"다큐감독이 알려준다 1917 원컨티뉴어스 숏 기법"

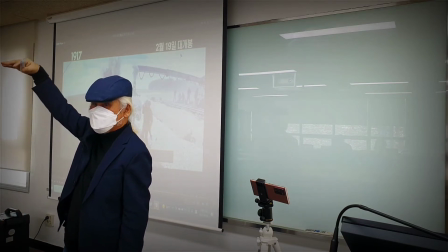(12:40)
위에서 이렇게 내리찍는 거 부감. 밑으로 내려오면
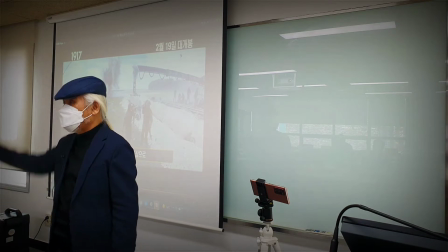(12:46)
로우 앵글. 그러니까 하이 앵글, 로우 앵글, 안각.
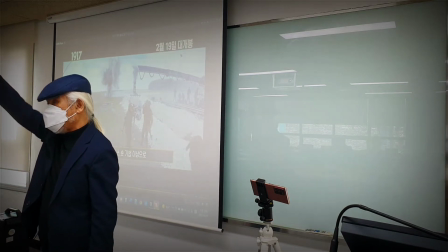(12:52)
부감에서 안각으로 바로 끊지 않고 부감에서 안각으로 바로 이렇게 샥 내려오면서 크로저까지 이렇게 쭉 갈 수 있는 게 이런 지미집이에요.
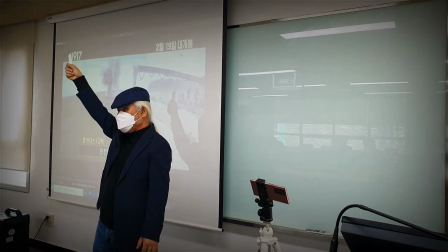(13:03)
여러분들은 짐벌 가지고 할 수 있는 거예요. 짐벌 가지고 하이 앵글 찍고 있다가 조금 가다가 얘를 샥 내려줘.
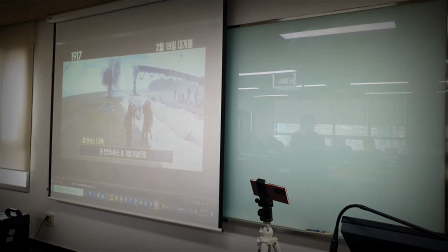(13:12)
내려주면서 피사체 쪽으로 이렇게 쫙 들어가. 그리고 세 컷의 그림을 한 컷으로 만든, 그림 하나로 만든 거예요.
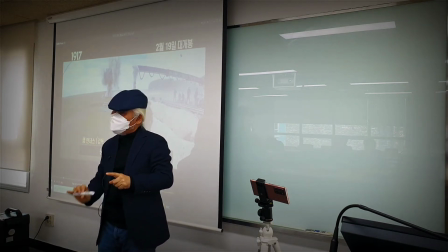(13:19)
하이 앵글에서 아이 레벨이나 로우 앵글로 해서 크로저까지 트랙 차례까지 한 방에 끝나잖아요.
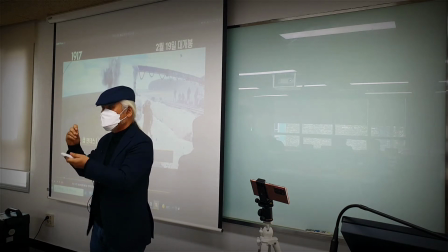(13:29)
여러분들은 이제 짐벌이 없을 때는 어떻게 해요? 카트로 하든가 우리 손이 이제 짐벌이 되는 거죠.
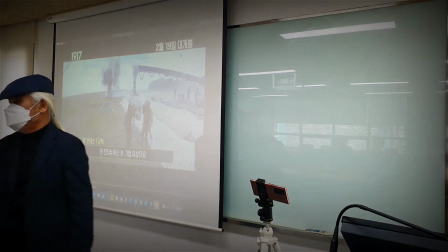(13:34)
우리 손이 스마트폰이 이게 장점이에요. 짐벌 같은 효과를 그냥 바로 낼 수 있는 스마트폰.
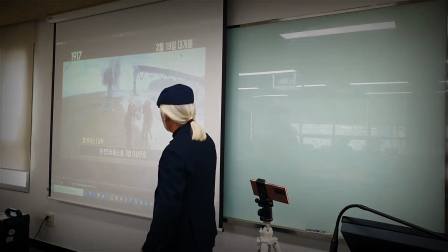짐벌에 아니죠. 짐이 집에 카메라를 달고 이제 촬영을 했단 말이야.
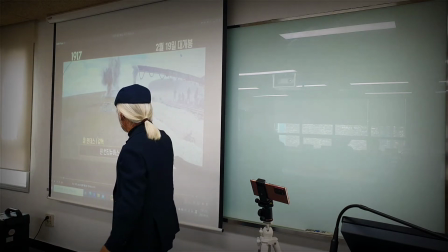(13:55)
촬영했는데
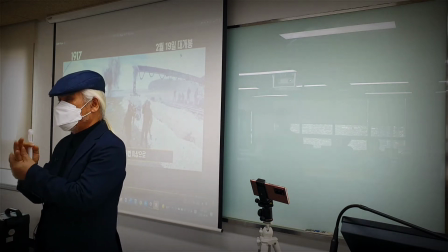(13:58)
카트를 끊지 않고 카트를 끊지 않고 롱테이크 기법을 내느냐고
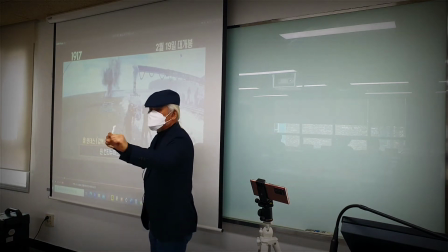(14:03)
여기서 이 카메라를 띄워가지고 그냥 가는 거야.
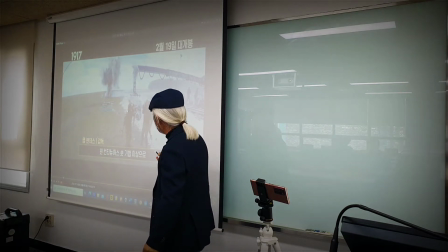(14:09)
사람이 양 옆에서 잡고서 같이 뛰어.
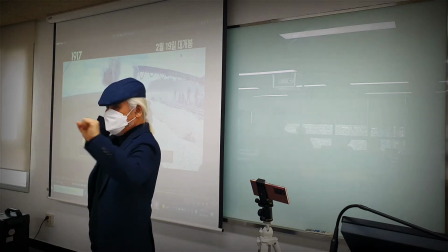(14:13)
자, 뛰어가다가 더 이상 못 갈 때는 이런 지미집이 이렇게 앞으로 여기서 뛰었지만 얘가 앞으로 가서 기다리고 있어요.
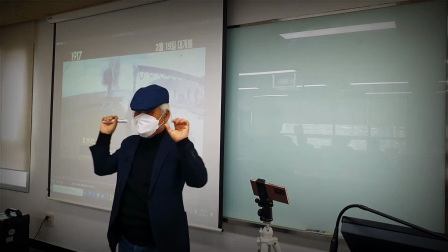(14:21)
카메라 앵글로는 안 보여. 이 카메라 들고 막 뛰어가다가 다시 거기다 턱 올려놔.
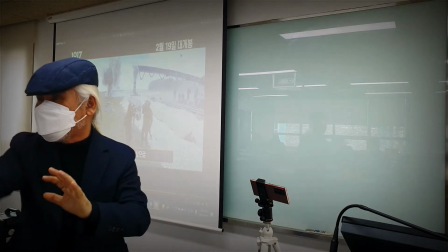(14:26)
그리고 그때서부터 또 막 휴지집고 다녀.
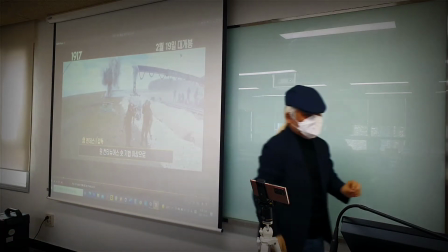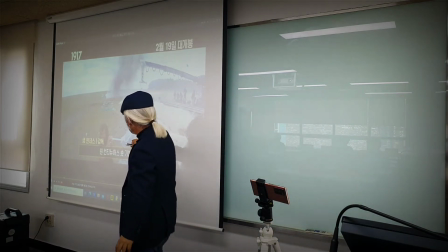(14:37)
이렇게 이 카메라가 들고 뛸 때 이 사람은 뛰어오는 거죠.
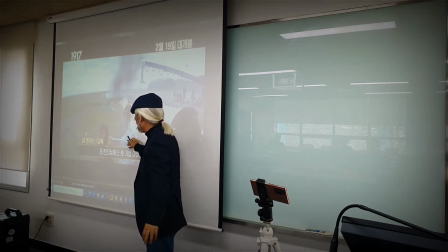(14:45)
그죠? 이 사람은 이 카메라가 들고 뛸 때 뛰어오는 거야. 근데 뛰어오는데 이 사람들이
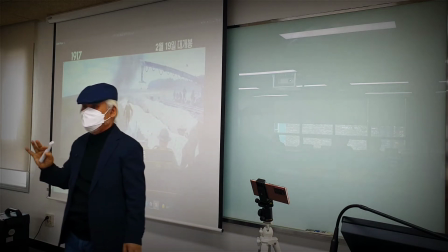(14:54)
두 발자국 가면 얘도 두 발자국을 와야 돼. 그래야 포커스랑 사이즈가 계속 유지되는 거야.
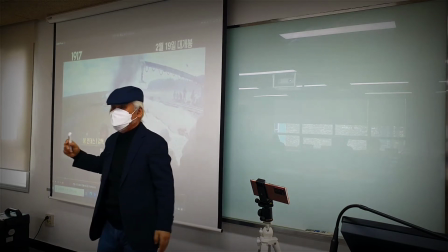(15:01)
이 사람이 두 발자국 가는데 이 사람이 힘들어가지고 한 발자국밖에 안 온다. 그러면 앵글이 루즈해지는 거지.
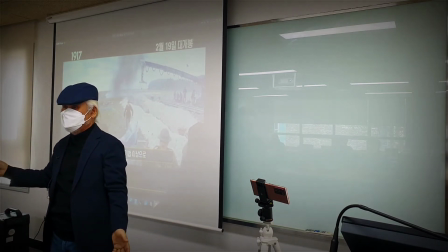(15:09)
커져버리니까. 사람이 작게 보이니까.
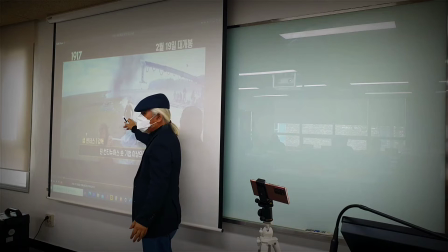(15:13)
그런 거를 다 계산해서 나는 어떤 스피드로 달린다까지가 다 계산이 돼서
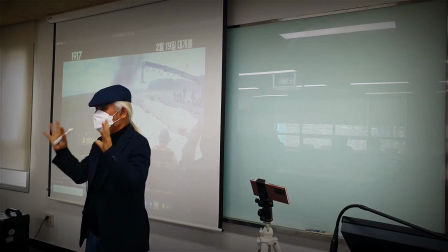(15:22)
엔지가 나지 않게 뛰는 사람과 카메라 하는 사람과 이런 게 다 일치해요.
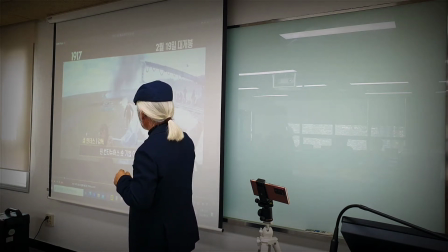(15:27)
그래서 롱테이크 기법은 상당히 어려운 거지만 지금 학관받는 그런 기법이에요.
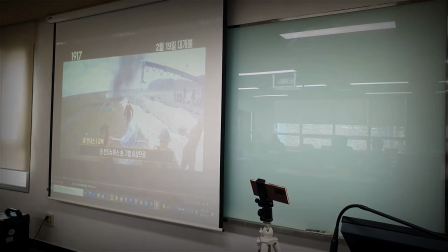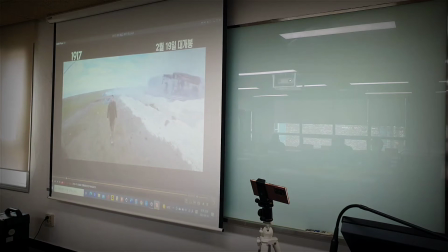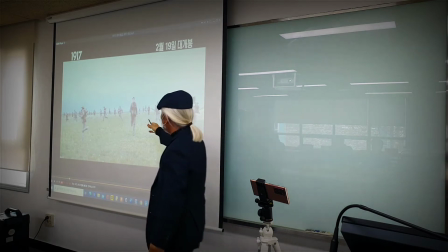(15:52)
이 앞에 카메라 이 사람 앞쪽으로 이게 사람이 튀어가잖아요, 그죠?
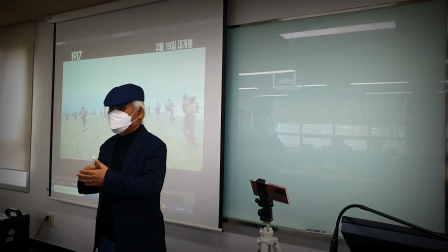(15:57)
이것도 다 연출에 의해서 뭐 번호를 붙여주겠죠.
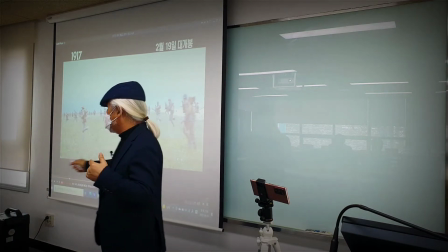(16:03)
자기 이름은 못 부리니까 뭐 3번, 2번, 1번, 3번 해서 3번 뛰어, 뭐 1번 뛰어 막 이러면 걔는 더 빨리
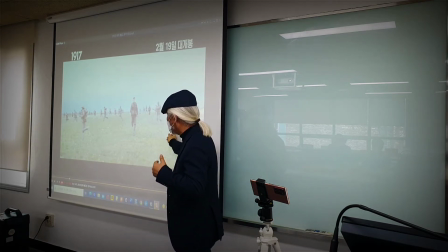(16:12)
평상시에 뛰는 것보다 더 빠르게 어느 쪽으로 붙어서 뛰어, 카메라 쪽으로 붙어서 뛰어야 돼.
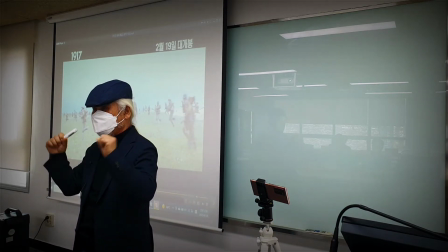(16:17)
그래야 이게 그림이 이게 좀 힘이 있어 보이는 거야.
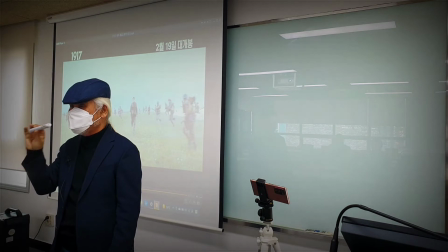(16:23)
자, 우리가 촬영할 때 카메라를 어떻게 하라고 했어요? 피사체에 최대한 가까이 가라고 그랬죠.
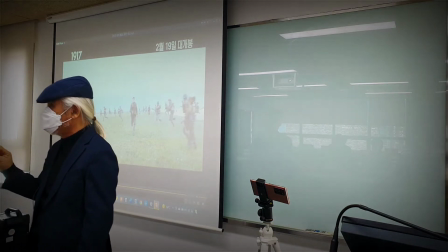(16:30)
그죠? 발로 찍으라고 그랬잖아. 그 사람 뛰어가는 사람이
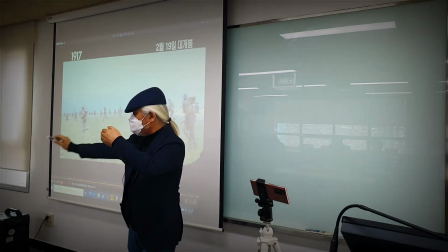(16:36)
자, 뛰어 그랬더니 이렇게 뛰는 게 뛰지만 카메라를 의식해서 카메라 쪽으로 이렇게 뛰어줘야 돼.
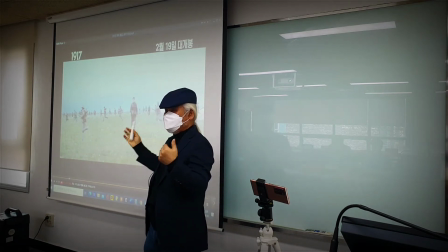(16:43)
카메라 쪽으로. 그래야 전쟁터에 그런 게 나오는 거야, 힘이.